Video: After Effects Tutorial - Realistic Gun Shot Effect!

Hey guys, how's it going? Justin Melson here with Happy Fox Productions, and today I want to do a quick tutorial on how to do a realistic gun effect in Adobe After Effects. So the reason I say gun effect and not like muzzle flash effect is because one, there's a plethora of muzzle flash effects tutorials on YouTube.
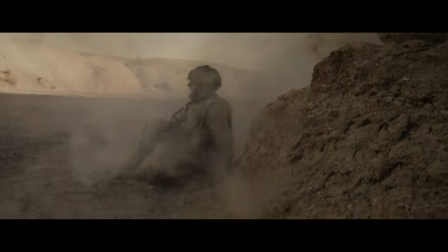0:17 Just go look at Freddie W back in the day. And so what we're gonna be doing today is I have a short film called ANGORA ROAD.
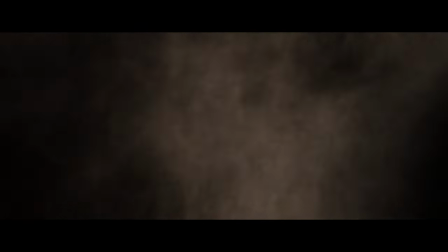0:24 So we're gonna take a clip from that and I'm gonna show you guys how I composited the gun, the muzzle flash, the atmospherics, the dirt, the shell ejection. Anyways, enough chit chat. Let's go ahead and jump right into the tutorial.
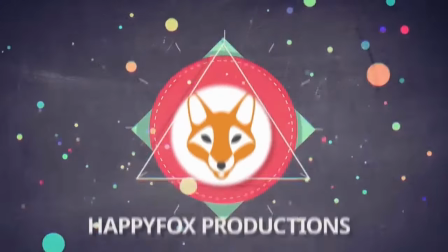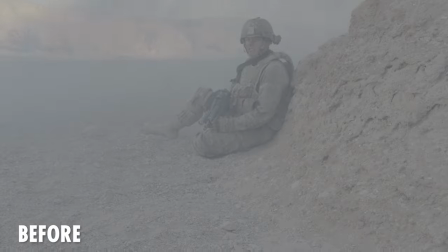0:45 All right, 3, 2, 1, action. Pyro.
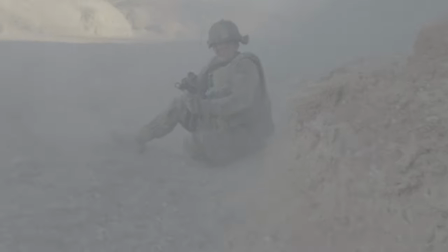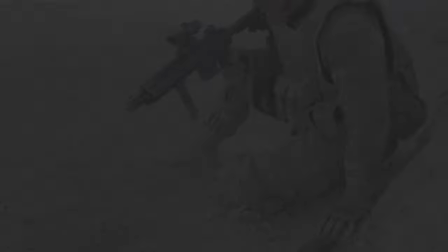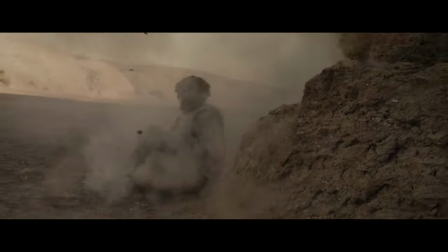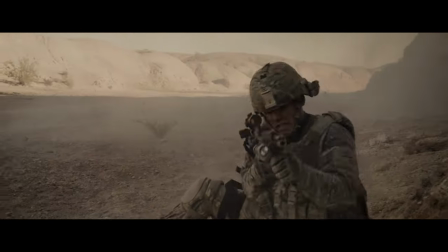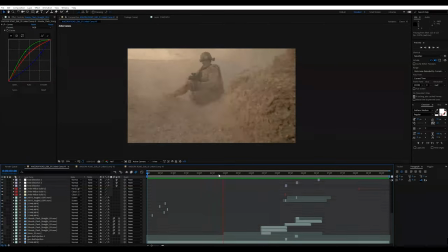1:11 Alrighty guys, so here we are in good old Adobe After Effects.
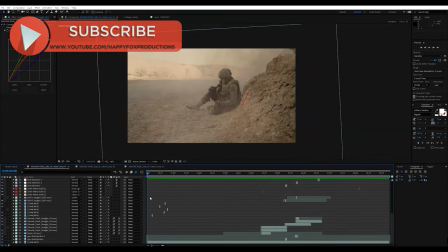1:14 So what I'm gonna go ahead and do is instead of showing you guys step by step by step by step and showing you each numerical value that I type in to do all this stuff,
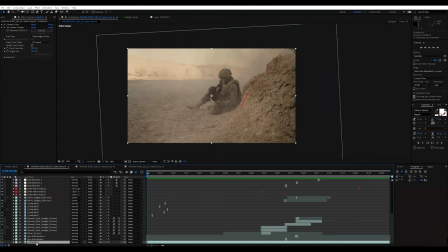1:23 I'm gonna show you guys more in a layer-based fashion, if that makes any sense. So I'm just gonna go layer by layer and show you guys what I did to try to achieve this somewhat
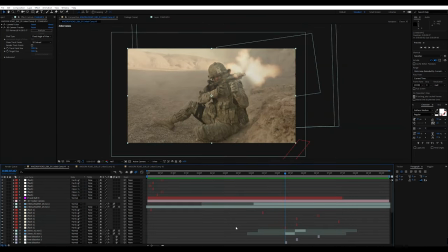1:31 realistic gun effect as opposed to compositing the entire shot over the course of an hour and a half.
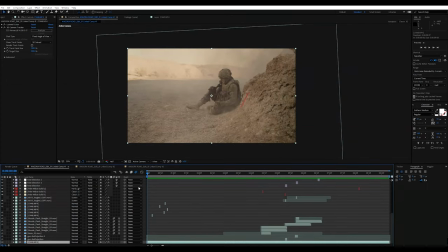1:36 So I'm gonna try to make this a pretty short and condensed tutorial with a lot of information. So with that said, let's go ahead and get started. So the first thing that I'm gonna do is solo this clip and we're gonna start from scratch.
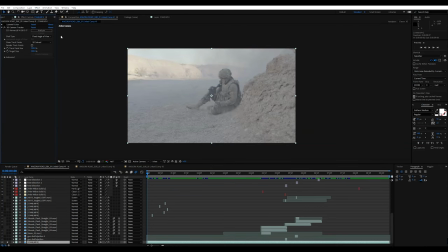1:47 So the first thing that I did is I added some temporary color correction to the shot.
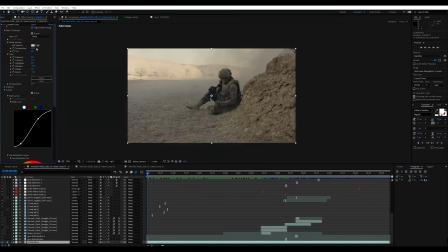1:52 So I just did some Lumetri color, added the temperature, made it higher, added some contrast, dropped the shadows a little bit because that's kind of a, for me, the shadows, they aren't necessarily blacks. It's kind of more of a gamma range in Adobe After Effects. And then drop the blacks a little bit. Of course, we have a little S-curve going on and yada yada.
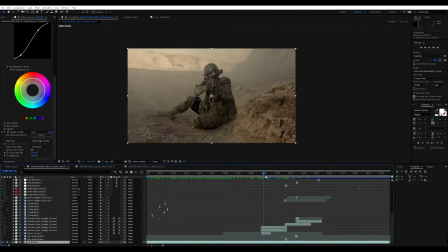2:09 So that's kind of the first thing that we did is just kind of add a temp color grade to your shot. And that kind of depends on your workflow. Some of you guys might like compositing in log. Personally, I don't want to composite my elements in log. I kind of want to throw on a temp color grade so I could do the effects and composite those effects to this temp color grade.
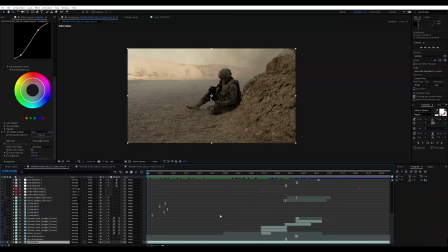2:27 And so because they're composited to this temp color grade, when I do the real color grade in DaVinci Resolve or Premiere Pro, the effects, the coloring won't be off and it won't be shifted or there won't be any moire or aliasing or macro blocking or anything, any kind of banding or any issues like that. So let's go ahead and zoom in here.
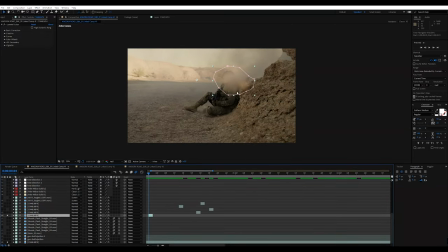2:47 So what we have right here is the first thing that I did is I kind of duplicated some of these bullet ricochets. Nothing fancy at all. I just took a frame grab of the original footage and I just kind of composited additional little bullet ricochets on top,
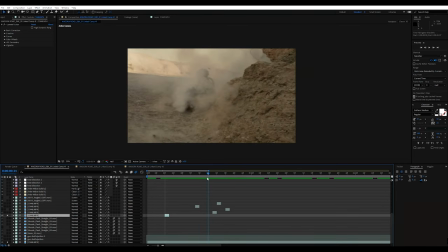3:00 just to kind of make it look like there's a bunch of bullets hitting all over the place. As you can see, I didn't take the time to composite some of the pyro.
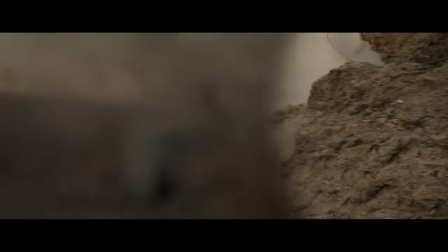3:08 So luckily the cable is orange, it kind of blends in with the rock. But if you look really closely, you can see all the pyrotechnics cable kind of bouncing all over the place there.
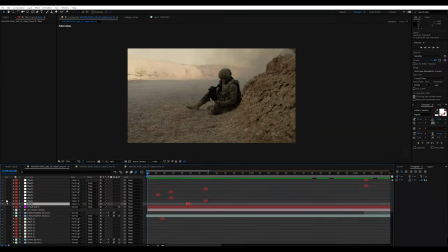3:17 Okay, so the next thing I composited in are flash effects. So I'm gonna go ahead and unsolo those. So what these are, they're just essentially white solids that I turned into either classic color dodge or hard light.
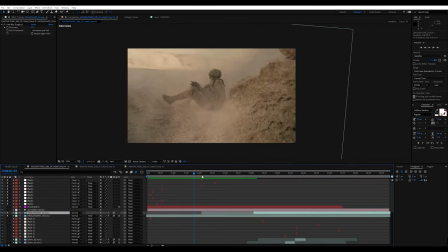3:30 And another reason why I went on ahead and did some flash effects is because I knew once I hit the sound design process, I'm gonna be mixing a bunch of bullet ricochet sounds and bullet sounds hitting the rocks and everything like that. So these little sparks right here, like boom,
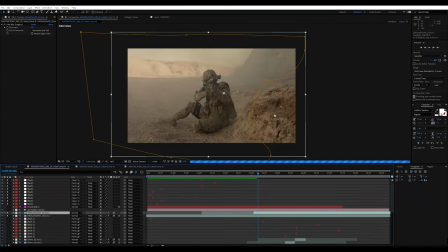3:46 boom, goes a long way to make it seem like there's bullets kind of bouncing all over the place over here. So it goes a long way just to kind of simulate like boom, boom, like that. So those are just the little details that go a very long way.
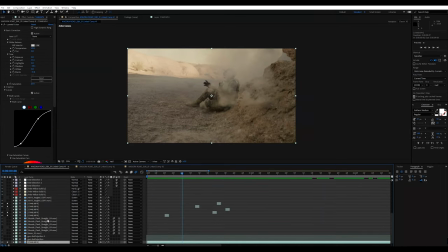4:00 So the next thing that I went on ahead and did is I went to my original shot and I went on ahead and did a 3D camera track.
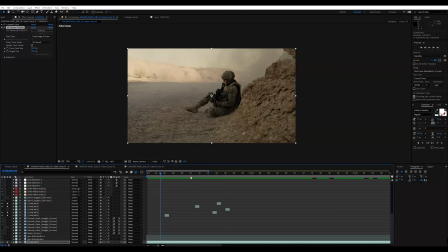4:08 So the reason I did a 3D camera track is because there's gonna be a lot of three-dimensional elements floating around in three-dimensional space. So for example, if you guys remember, I start to walk in towards the actor and then he starts firing. So because we have a little, it's not necessarily a parallax, but because the camera is gonna be moving in Z space,
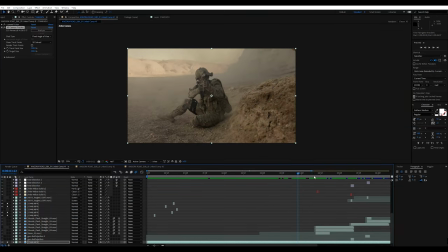4:27 I need to do a 3D camera track versus a 2D or 2.5D planar track. So I just went on ahead and did a simple camera track. I do have a tutorial on how to do that. The link is in the description below.
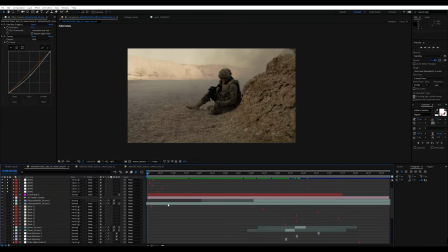4:41 Okay, so the next step is to composite some additional smoke, debris, and atmospherics into the scene. And so with that, I used these 4K dust swirl effects, and you guys could purchase those at detonationfilms.com. which you can find right here.
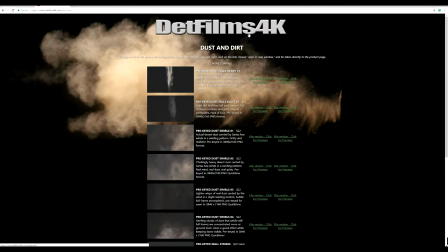4:56 They have a lot of great 4K assets they have, anything from pre-key,
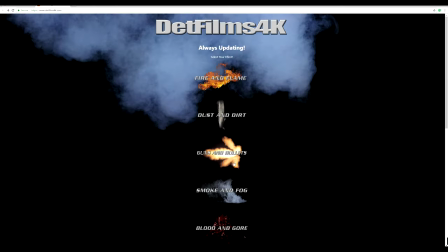5:01 dust swirls to muzzle flashes to flames, smoke, fog, gore, all that kind of fun stuff.
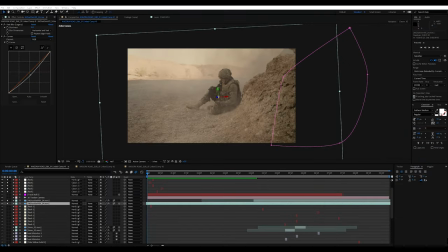5:06 So you guys will find that in the description below. So essentially what I did is once the pyro went off, I just kind of composited a lot of additional dirt just to kind of fill in the scene, because when you got 10 to 12 dudes with AK-47s firing at you, there's going to be a lot of dirt floating around in the scene. So that's just a simple trick.
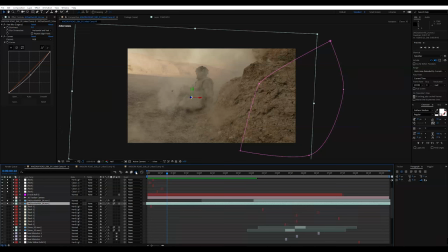5:23 And I just went on ahead and made that a 3D layer, added motion blur, and just kind of put that into the scene, hence why we did the 3D camera track.
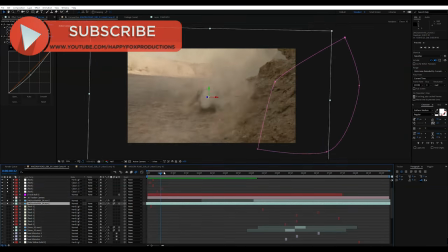5:32 So if you look at this layer, it is kind of bouncing with the camera and it is moving with the camera.
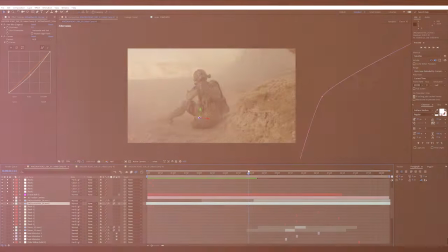5:36 So that is the entire purpose of that 3D camera track. All right, now let's get to the fun stuff.
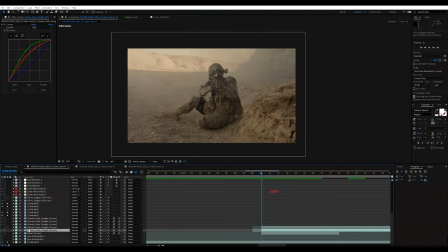5:42 So now we're gonna start compositing these gun effects. So the first thing that I did is I brought in some good old fashioned Action Essentials with the muzzle flash straight 09 effect. And with this one, and when you do a little bit of studying, for me, I kind of wanted to try to go for more of a realistic look. So I didn't want there to be an actual muzzle flash every single time he pulls the trigger, because one,
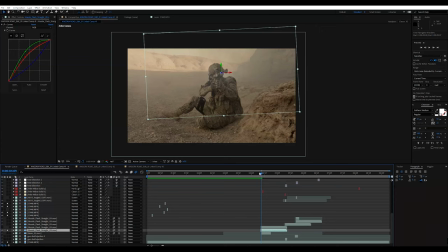6:02 guns do emit a muzzle flash, but when your camera is exposed for the daylight, it's not always visible. And also when you're shooting at 24 frames a second, you're not always going to be able to see the muzzle flash.
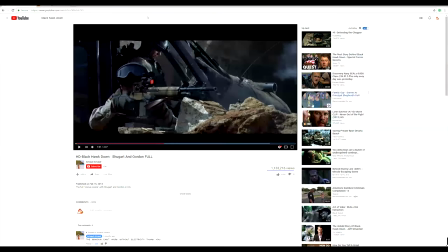6:13 So a good example of that is if we were to watch Black Hawk Down right here. Of course, these guys are using blanks for this scene. So this is a great example of how you don't actually see the muzzle flash every single time they fire their gun. So here's a good example.
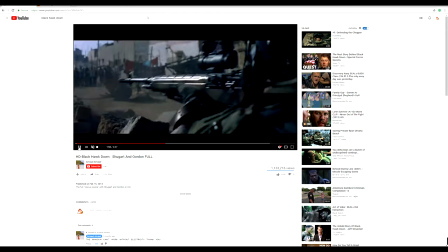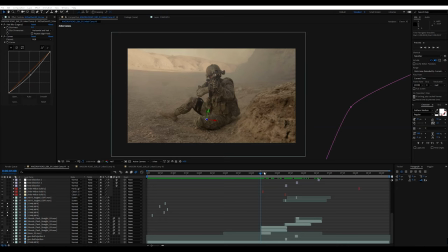6:30 And that's about as realistic as you can get. As you can see, they had the shell ejections, they had the smoke, obviously they're shooting blank, so the atmospherics and everything kind of went with the gun. But this isn't a blank, this is an airsoft gun, so we kind of got to do our best here. So the first thing that I did is, of course, I threw in this muzzle flash straight.
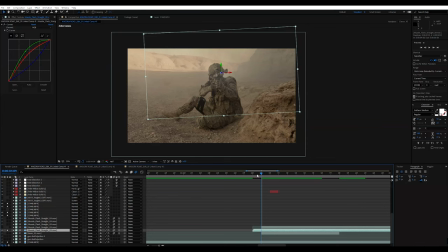6:49 And so instead of actually showing the muzzle flash right here, which obviously looks very terrible, I trimmed the first frame out and I just wanted to see the smoke, which is why that is also in 3D space. So that smoke kind of works around with the camera tracking data.
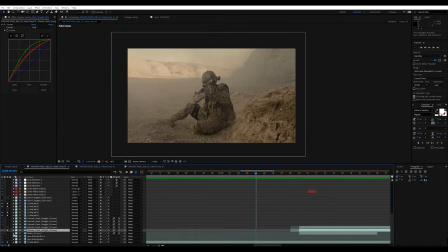7:07 And then the next thing I did after that was I composited a shell ejection, which is also from Action Essentials. I did the 8mm_02. I put it in 3D space so it moves with the camera.
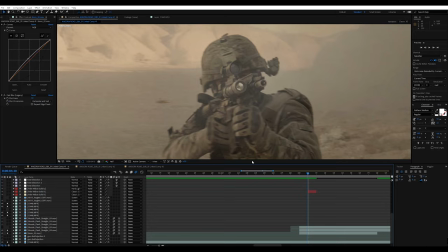7:20 And this is very simple. It's just an easy animation of the shell flying away.
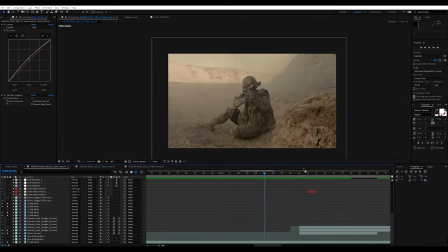7:26 It's not the biggest deal, but it's all the little details that count when you're doing an effect like this. So if you just see very slightly in the peripheral, you just kind of see it leave, which is really good.
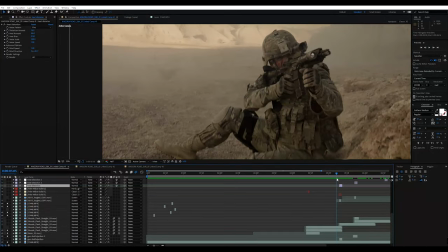7:39 Okay, so now we're gonna move on to the third right here. So this one is a little bit more complex.
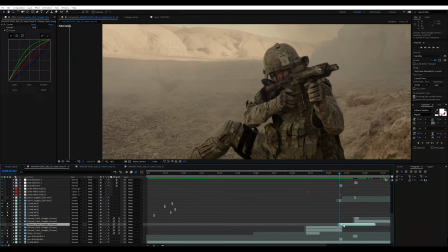7:44 So the first thing that I went on ahead and did is, of course, composite in the muzzle flash. So we'll unsolo that.
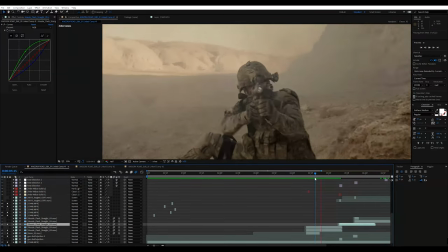7:50 So this is just the smoke. So when he fires, it's boom, just get a little bit of smoke going right there.
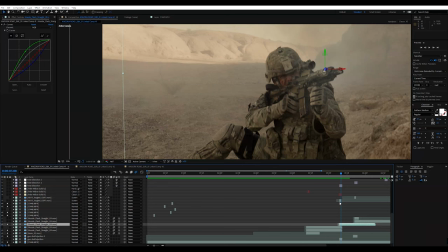7:57 Now, the second thing that I did is composite the actual muzzle flash itself, which is the AR-15 angled. And I went on ahead and got this from ActionVFX.com. You guys can go to their website and check out their assets. And the good thing is most of their stuff is 50% off. It's not even a sale, they just cut their prices in half.
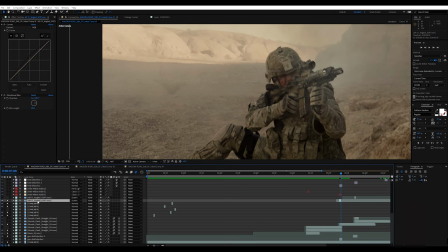8:16 So I would definitely jump on that.